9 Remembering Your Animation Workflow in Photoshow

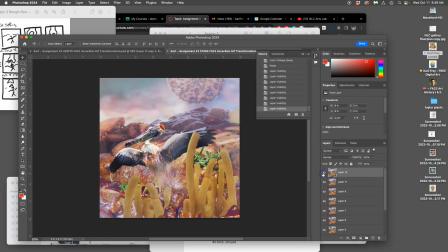500s
And I can decide if I like it or not. But the head's been moving so much, it's kind of weird that the head doesn't move between these two. Yes, bless you. So I'm going to delete that and then reset it just a little bit.
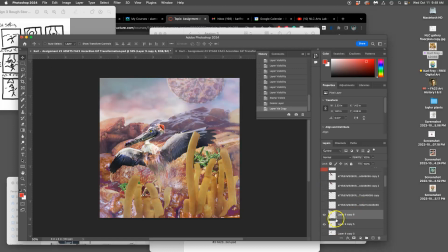514s
I'm just going to move the head a tiny bit. I'm going to duplicate the head. And I'm going to tilt it. Just simple. So the only difference is now that the head is moved a little bit with the body.
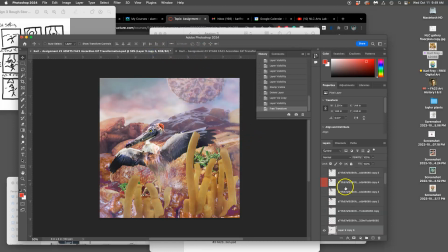533s
Simple. But I like it better. So you can make little tweaks once you get used to this process. And then I say Layer, Flatten Image, Select All, which is Command A, Command C, which is Copy.
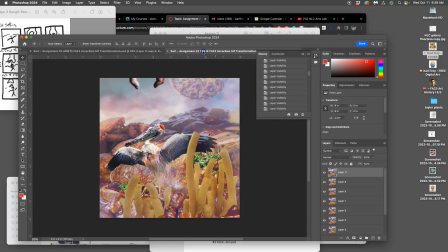548s
Go back in your history before you flatten the image, and then go to your stage and Command V, paste it in. Okay, good. So far, so good. I'm going to save my stage.
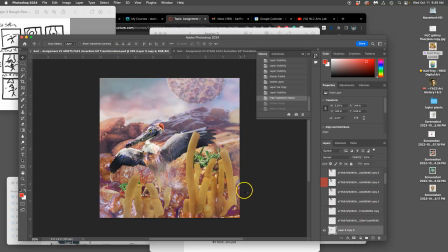562s
Make sure you have your layers, and then you can save your assets, Command S. Okay, now I'm going to start with the pizza again. Got to move that pizza. Make a duplicate of it.
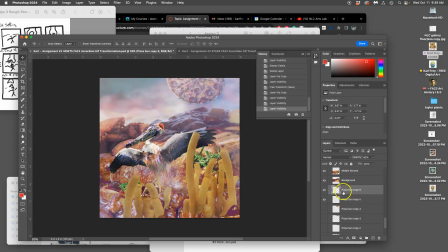574s
Because I'm letting the pizza get a little bit more opaque as it sets, I have two pizza layers open, right? Because they're showing through each other a little bit.
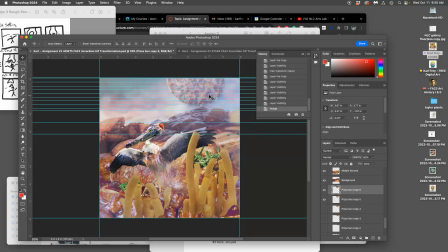588s
But I take the newest one and I move it down and to the left a little bit more.
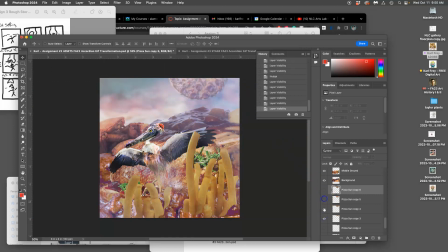600s
And I have my guides to help kind of measure that out. So this is the movement from this to this to this to that.
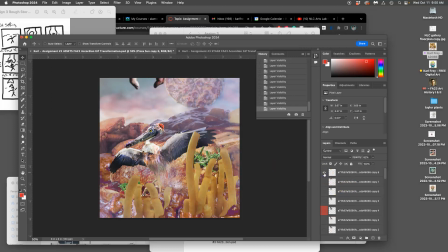612s
All right, next I want to show the hand coming back in. And I want to move the head of the creature a little bit. So I take the last layer that's open, I duplicate it, and I'm going to transform it, and I'm going to move the head back up. Or maybe tilt it back.
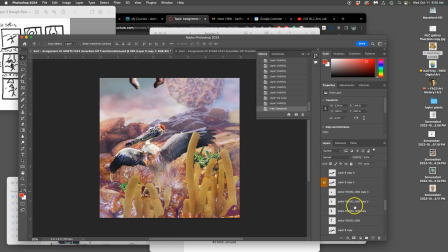633s
And I want to change the body. I'll just take a different pose of the body. Because I took all that time to do these puppet warps. So now I can use them in different ways.
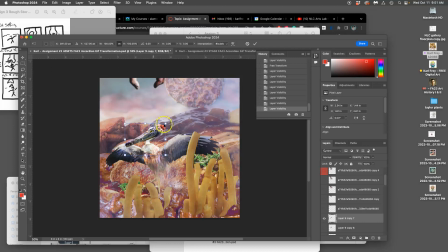654s
Turning them on and off. They're not in a particular order. All right, now I can see what that looks like. So I love having the assets next to the stage so I can just preview it before I flatten it and bring it over.
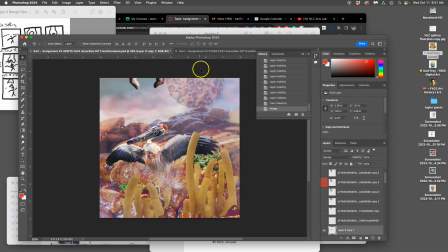671s
And I can make little tweaks like setting the head back so it moves with the body. All right, so he looks a little startled. It's like he knows the hand is coming again for him. So layer, flatten image.
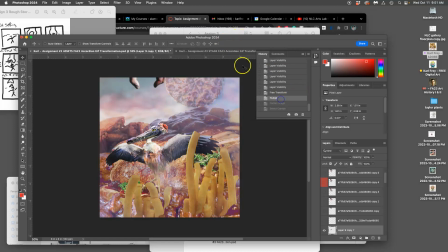689s
Say okay, Command A, Command C, go before I flattened it, and then Command V to paste it in on the stage. The sun is moving well. Just going to look at that sun.
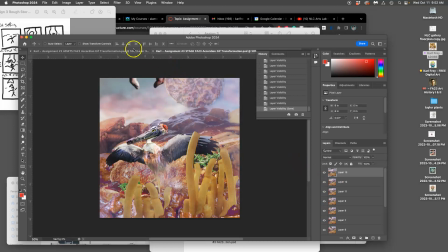709s
All right, save it. Make sure I have layers. Save my assets because I keep adding assets. More sun. It's like more cowbell. Really?
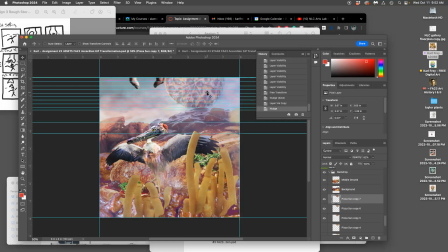725s
All right. So at this point, I don't even really need to use guides anymore. I kind of know the movement of the sun, and the sun actually sinks faster
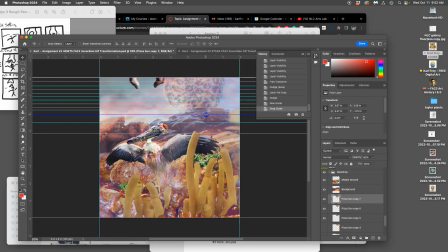739s
as it gets nearer the horizon. So I can broaden these a little bit.